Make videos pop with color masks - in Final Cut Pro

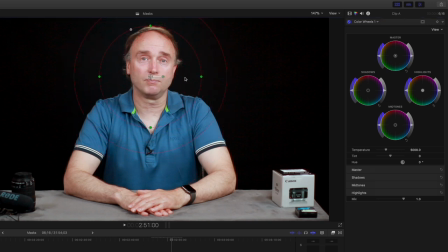248s
Use the center gadget to move the mask around. Then adjust the size of the mask using these gadgets. Don't worry about making it perfect. Not so scary, is it? I'm concerned with getting the inner shape to cover most of my face. This is where most of the adjustments will be focused. The brightness adjustments slowly fade to zero by the time it gets out to the outer shape.
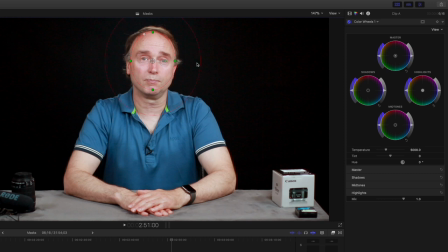272s
If you want to reduce the range of the effect, adjust the size of the outer shape like this. It does not need to be perfect in this example, as I'm moving around a bit in the frame. Yep, that looks pretty good. I'm going to soften the redness by lowering the brightness in the highlights.
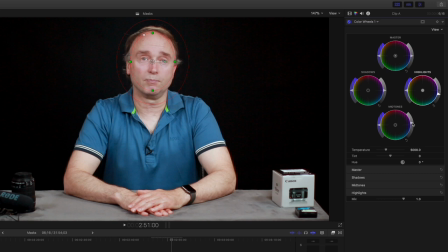290s
There, just like that. To compensate and brighten up my face a little, I'll increase the brightness in the midtones. There, just like that. For your use, Try minor adjustments until you get the effect you need.
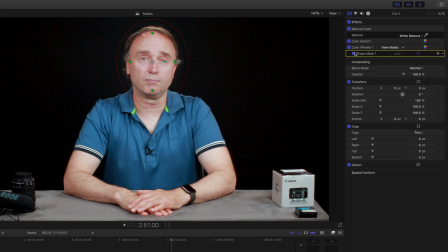303s
After making a few adjustments, it's good to get some perspective. If we turn off the mask, we can see the adjustments applied to the entire frame. Changes are subtle, but they're there.
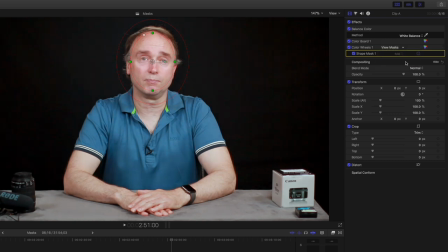316s
You can also invert the mask so that the adjustments are applied to the rest of the frame, but not the area that you've masked off. I also like to toggle the adjustments on and off to see the overall change, and you can do this from the video inspector. Before going on to the next example, it's important to understand the difference between shadows, midtones, and highlights.
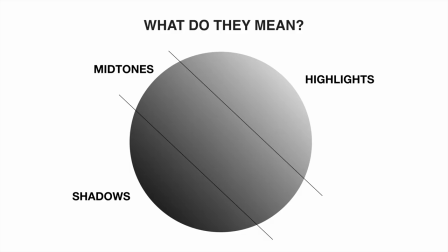336s
This image pretty much sums it up. Shadows include the areas where the light is the least intense. Want to bring up the brightness or saturation in a very dark area of the frame? Focus on the shadows first. Want to adjust the sky or the grass on a bright sunny day? Well, you'll want to focus on the highlights first.
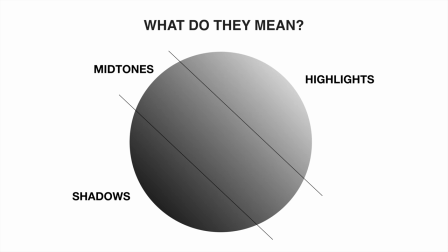355s
The midtones is pretty much everything in between the shadows and the highlights. Now let's use the same shape mask to make the sky more blue without affecting the trees.
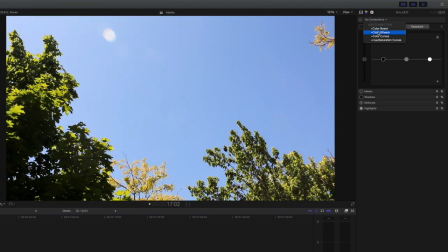365s
Just like before, go up to the color inspector and choose color wheels, followed by selecting the color mask. This time we need a rectangular shape mask. We can create a rectangle by using this gadget here.
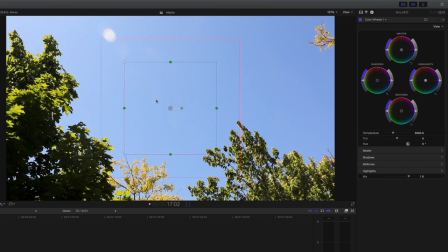380s
Just drag it until the shape becomes square. Then fiddle with the shape until we have it just right. Don't worry about perfecting the shape mask until you've adjusted the colors, as you'll likely make some final adjustments then.
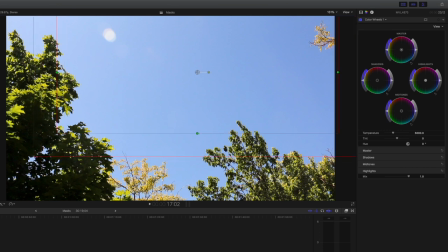394s
We can adjust how much we want the effect to trail off. Now let's increase the saturation to deepen the blues. There we go. After you get the color right, play with the mask size and position.
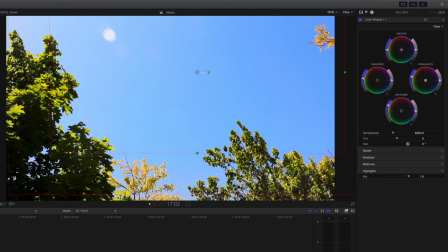414s
Play with the flange too. You can see that as I bring the flange into the trees, there's a slight change in the leaf color towards blue, but not overly so. Don't be too afraid of this. Most people will focus on the nice blue sky and not really see how your greens have adjusted a little bit to the blue.
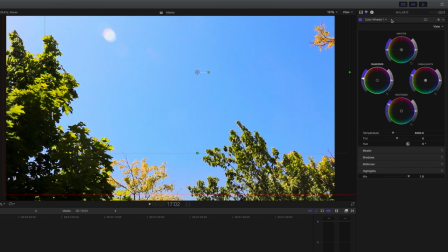431s
Next time you watch the travel show, watch their use of this effect. Now let's do this one last time with the grass. Position the mask as we did before.
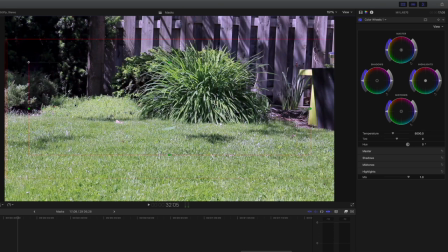444s
Stretch it out. It takes a little bit of fiddling to get it just right. This process is always a bit fiddly. I want to cover the grass with the main mask, letting the flange fade into the shrubs.
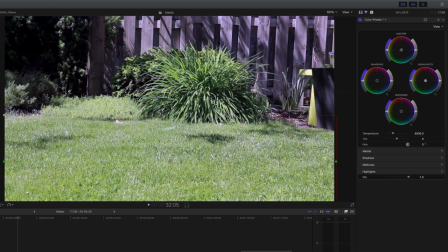457s
That's good enough for now. I'm not going for perfection. The last thing we want is a 60-minute video on applying color masks. I just want to make sure you understand the basics and to see how easy it is to apply a mask. Now let's make the green pop. We'll at first adjust the highlights, and then the midtones.
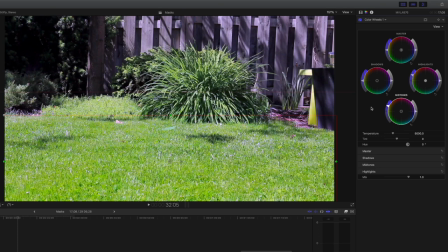477s
No need to adjust the shadows as the grass is nicely exposed. That's a little bit too green. Let's tone it down. This is where holding down the Option key is very helpful. There, that looks better. Let's go back to the video inspector.
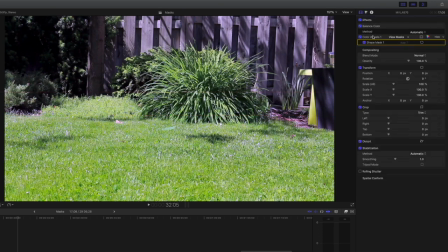495s
Turn off the mask outline.